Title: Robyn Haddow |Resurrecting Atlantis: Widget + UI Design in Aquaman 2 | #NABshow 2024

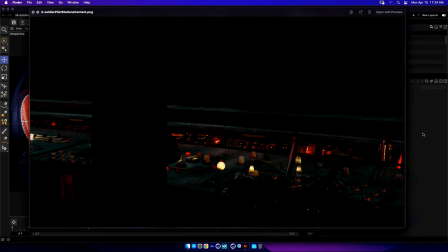2967s
And here you can see one of the operator stations. There were maybe about 12 different pilots that were technicians that were piloting this ship. And one of the like neat things or special features of the
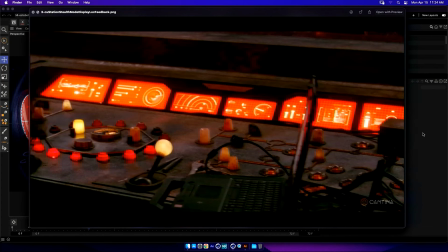2983s
Manta ship was that it would operate into stealth mode. And stealth mode, it would go into this sort of cloaking like you do in space or movies, is cloaking invisibility mode, where all of the on-set practical light sources went red,
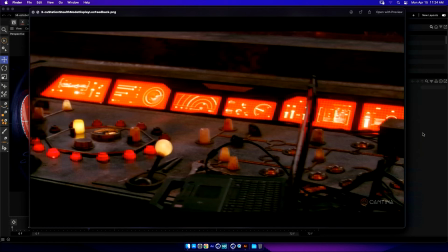2999s
and therefore the screen graphics or the displays in the piloting stations needed to like tell the pilots where they were for terrain mapping and where like geography, where how to drive and navigate the ship,
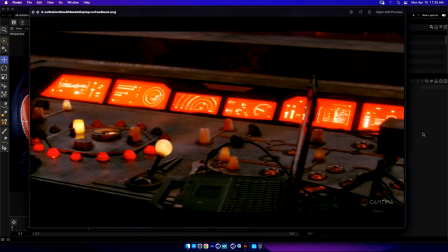3016s
and also like if there were any of the good guys, which were the bad guys to them, incoming. And so what I wanted to share with you is sort of a bit of the process
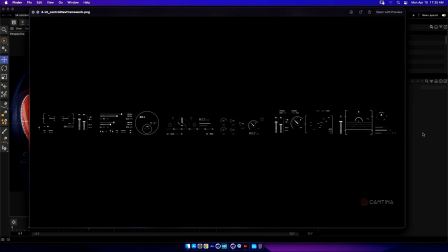3031s
insofar as how to break down a task when you're tasked with set dressing in this way. And the first thing I like to do is go into Illustrator, and I'll get the cutout.
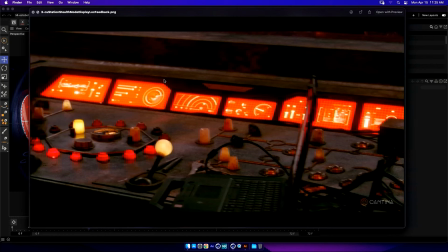3041s
You can see here we can have like a die cut. I took the die cut of the bridge of one of these consoles, and like again, there was like 12 of them, okay, so that were all repeated out through the bridge of this ship.
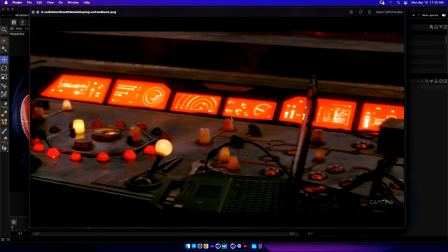3057s
And I'll get a die cut of the shape, draw that out into Illustrator, and make a framework,
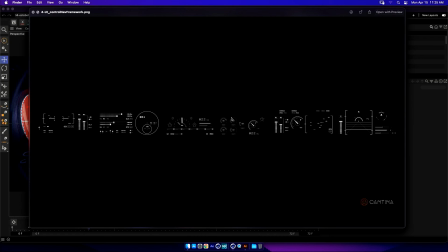3063s
like a UI base for the consoles, in which is providing the feedback to the actors. And in this case, what it was this retro, because Necrus tech, you know, happens in time travel, and when the plates collide and they come up from the surface underneath and
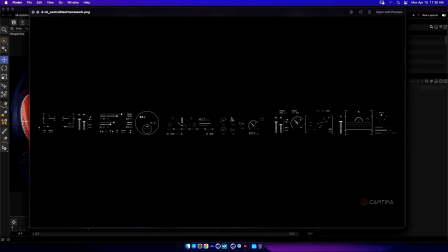3082s
the tectonic plates only at a specific point in the DC universe. And here we were welcomed with the evil Necrus people and their retro technology. And so this was very much like tactile looking levels and meters and dials.
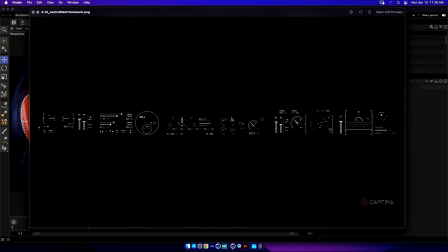3101s
But in order to have some interesting looking yet real world elements, I created this framework in which I knew that I was going to put some fun animation in there.
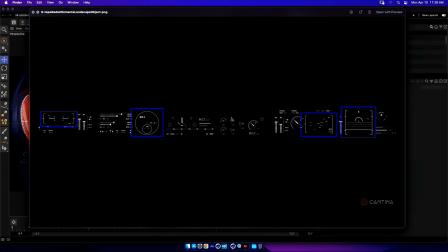3116s
And when in doubt, let's go mograph all the time, because you can get animation quickly and you can loop it, like I said. And default, we have the landscape object, which terrain, if you're doing some navigation, that is sort of a go-to.
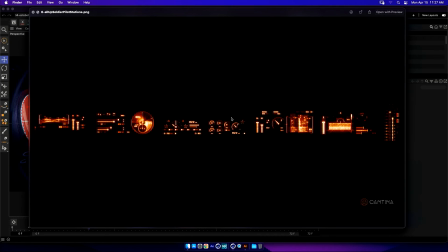3135s
Like every you know, you're going to need to customize the map, in which you can use relief maps and get real-world GIS data and drop that in, Dem Earth. In this case, we were underwater in a fictitious world, so I knew that I could just use a custom landscape,
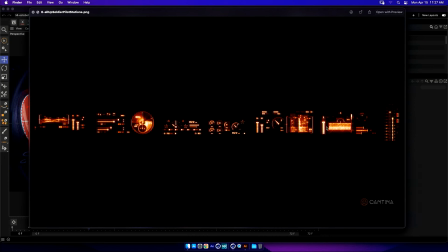3152s
or just use a landscape object, and drop it into the scene and build out animation
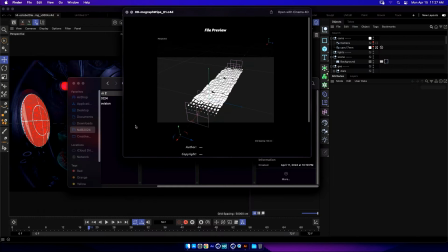3160s
that way.
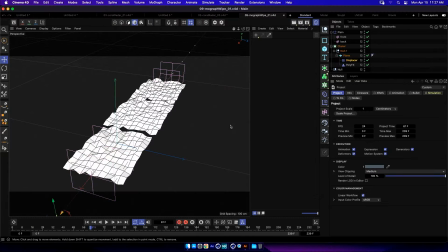3161s
So first idea, you know, when I'm getting started, is that I like to say, okay, I thought, well, is it going to work on a plane?
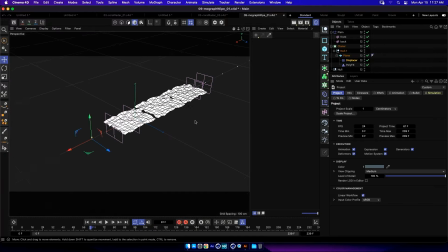3169s
Like I'll test out proof of concept in MoGraph. And I knew that I wanted to have some animation, like again with a far like vanish or a near and front fall off.
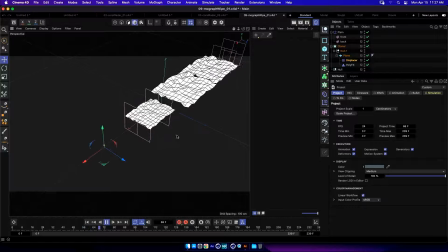3182s
And I could see that doing this MoGraph plane effector was going to work in that way.
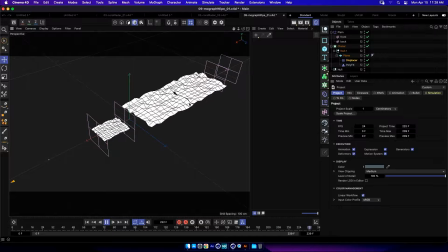3190s
But you can see here that it's like gobbling up the plane in its, how do you say, entirety. And I wanted to have a little bit more unique or a better looking deformation in so far as I wanted to affect the
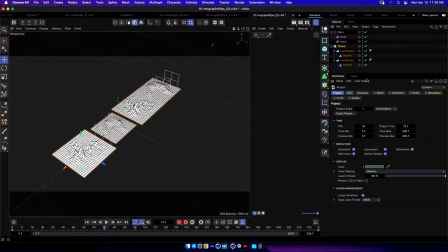3213s
polygons.